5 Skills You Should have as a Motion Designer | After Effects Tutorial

In this tutorial, we're gonna break down 5 simple skills you should have as a motion designer.
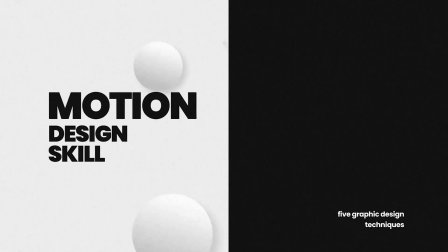(0:08)
And of course, since this is a SonduckFilm tutorial, we're gonna show and use these 5 skills to create this composition right here inside of After Effects. Hey, what's going on, internet? Josh Noel from SonduckFilm. Be sure to drop a like on this video. It helps us out tremendously. And if you're ready to level up your skills inside of After Effects, let's jump in and let's get started.
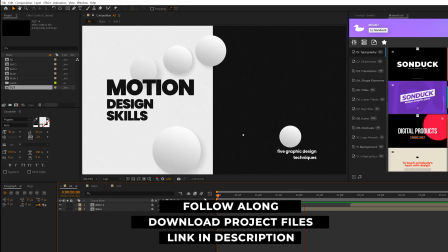(0:29)
All right, so the main thing to note before we jump into several of these techniques is the color palette,
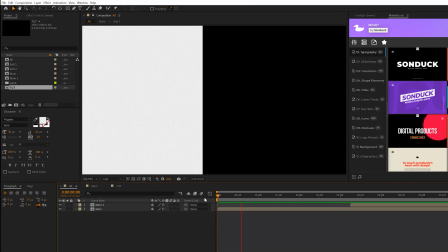(0:33)
because picking the right colors for your composition is gonna make the world of difference.
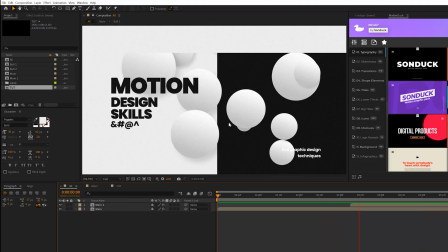(0:38)
So for example, we have all these simple animations here, and because we have contrast within our color palette, everything stands out and it just looks awesome.
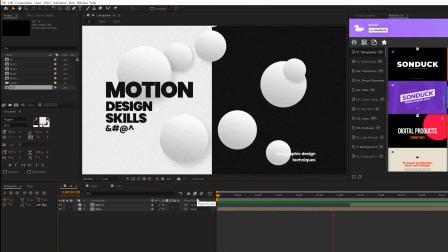(0:45)
So in our first technique we'll go through this tutorial is how to create a really smooth and engaging background animation to get things started.
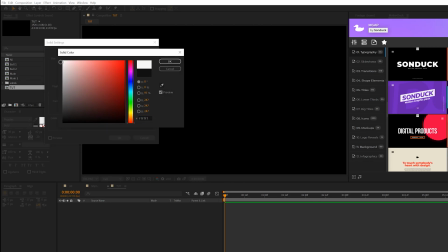(0:52)
So we'll come here to layer, new, solid, and we'll select our color, and we'll select not a pure white, but a very light gray color.
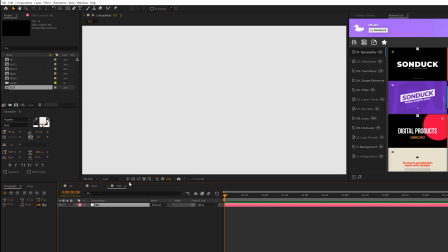(1:01)
And we'll call it background and click okay. Then what we'll do is go ahead and create another solid.
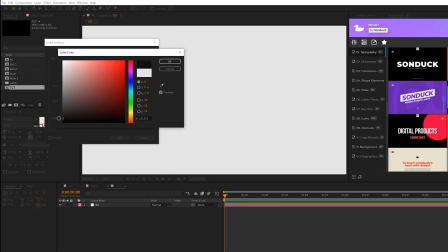(1:06)
And this time around, we'll do a very dark gray, not pure black background.
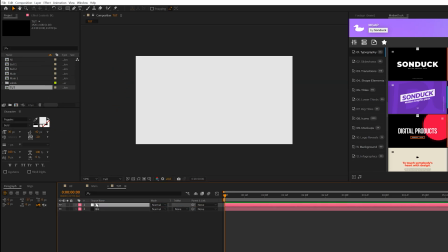(1:12)
And what I'm gonna do is put the white background above the black one. And I'm gonna hit P on my keyboard for position.
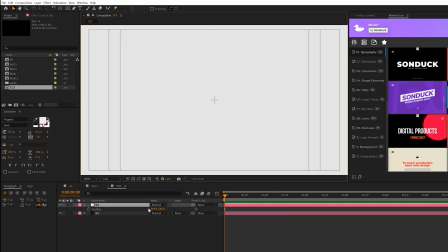(1:16)
And I'm also gonna come here to title action safe so we can see the center of our composition and bring the X position over until we're at the halfway mark of our comp.
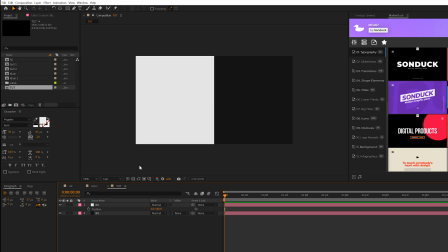(1:25)
So this way we'll have this immediate contrast in our work. And we can add a keyframe for position on this background. We can move that keyframe forward to 1 second. And move this all the way over to the left side very easily.
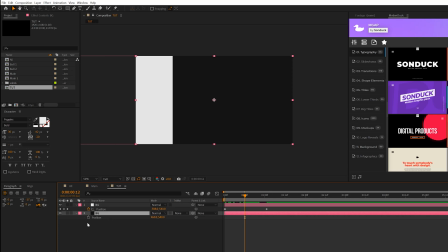(1:38)
And then we'll come here to 12 frames and we'll add a keyframe for the black background. We'll add a keyframe for that and move that keyframe forward by 1 second. And then grab that X position and make sure that it's off on the left side of the comp like so. So now we'll have this animation.
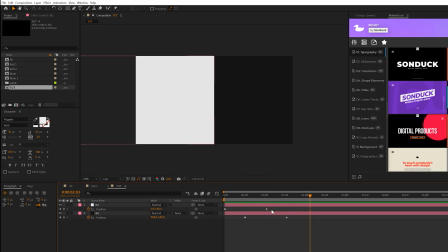(1:51)
The white comes in and then the black one continues to roll on. Now the main thing here is to make sure we select all of our keyframes here. Hit F9 to make them easy ease. Go to the graph editor.
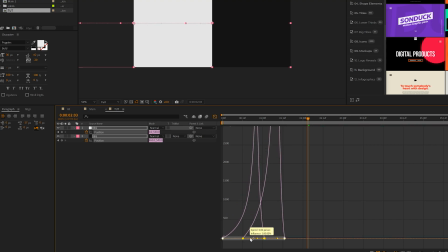(2:00)
Then what we want to do is grab all these handles here, move it over to the left side, and then grab the right handles and move it into the middle.
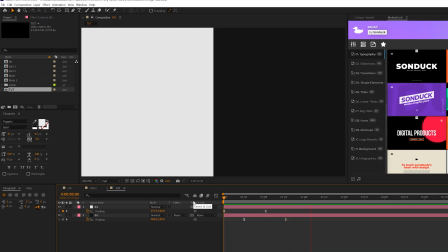(2:07)
So this will create a very fluid type animation, and it's just gonna roll once we have other graphics in here.
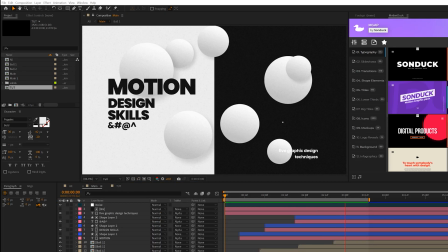(2:12)
So now that we have the background set up, we need to talk about the next important element of your work, which is most likely the typography,
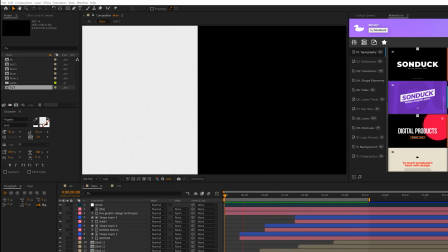(2:17)
and specifically how to lay it out correctly and choosing its color palette as well. So we'll grab the text style tool.
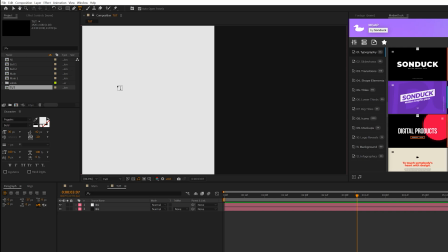(2:23)
You see the font I'm using right here. And the first thing we wanna do is type out our first main title. So it's probably gonna be a main title. You'll go ahead and type that out. And we'll come here to color and we'll select the eyedropper tool and we'll select that dark gray color so we can have that color palette matching.
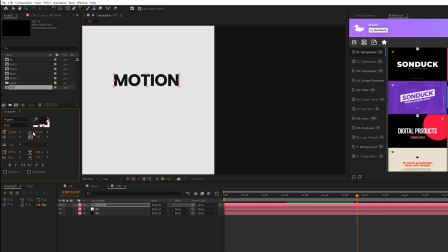(2:38)
Now, one thing I wanna do is obviously make our main title thick here, and we'll make sure that we use a very bold font. So black is gonna be the thickest font that we have here, and that's really gonna make the title stand out. We'll come here to tracking and we'll set this to -40, and this will make our letters seem closer together and more bunched up.
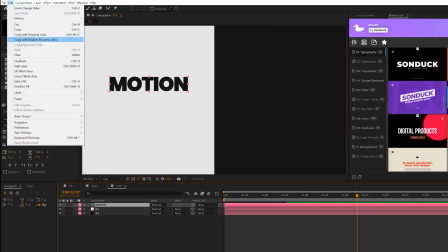(2:55)
And then what we can do is take this layer, go to edit, duplicate, and we'll bring it underneath here.
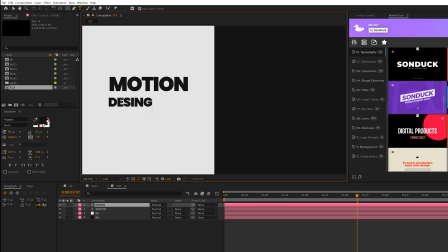(3:00)
And we'll make the font even smaller. And we'll go ahead and type out our title. And this time we'll do a double line so you can put multiple lines of information if that's what you wish to do. And we'll come here to the leading and we can just adjust that. Beautiful. And a cool technique here is you can add another line of text with just some random characters here.
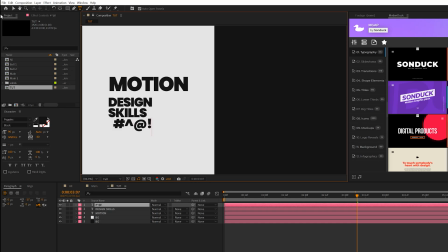(3:18)
You don't have to do it, but it's just something interesting to do. And you know, variate these settings here, specifically, I guess the tracking in this case, and also the size. And then when everything's done, you grab all 3 of your text layers, come here to the line tab, you go to window align, and you can left align everything.
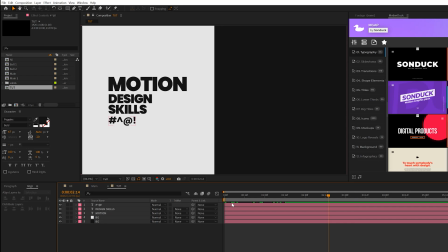(3:34)
So everything will be on that left alignment there. So now we have our typography laid out and it has a structural hierarchy here. So the first title is the thickest and the largest. The second subtitles are a little bit smaller, but also has some of the similar themes of the first one.
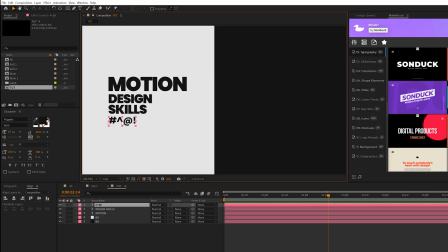(3:49)
And then we have a third title block here, which is a little different. Abstract, but this could be like an additional subtitle.
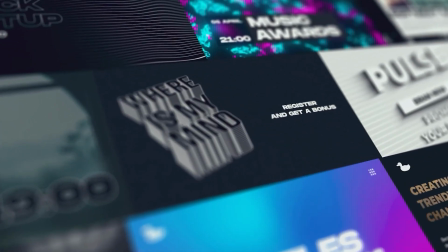(3:54)
Before we move on, as you know, creating motion graphics from scratch takes so much time and it's just challenging.
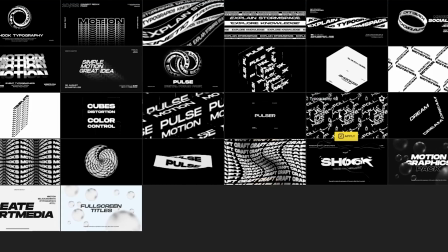(4:00)
To help you get work done in under a minute, we have produced over 10,000 templates for After Effects and Premiere Pro.
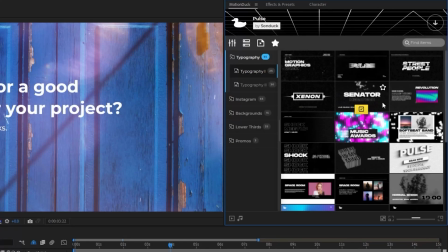(4:06)
For example, in our Pulse Pack, you can preview these really cool templates and then apply them to your project.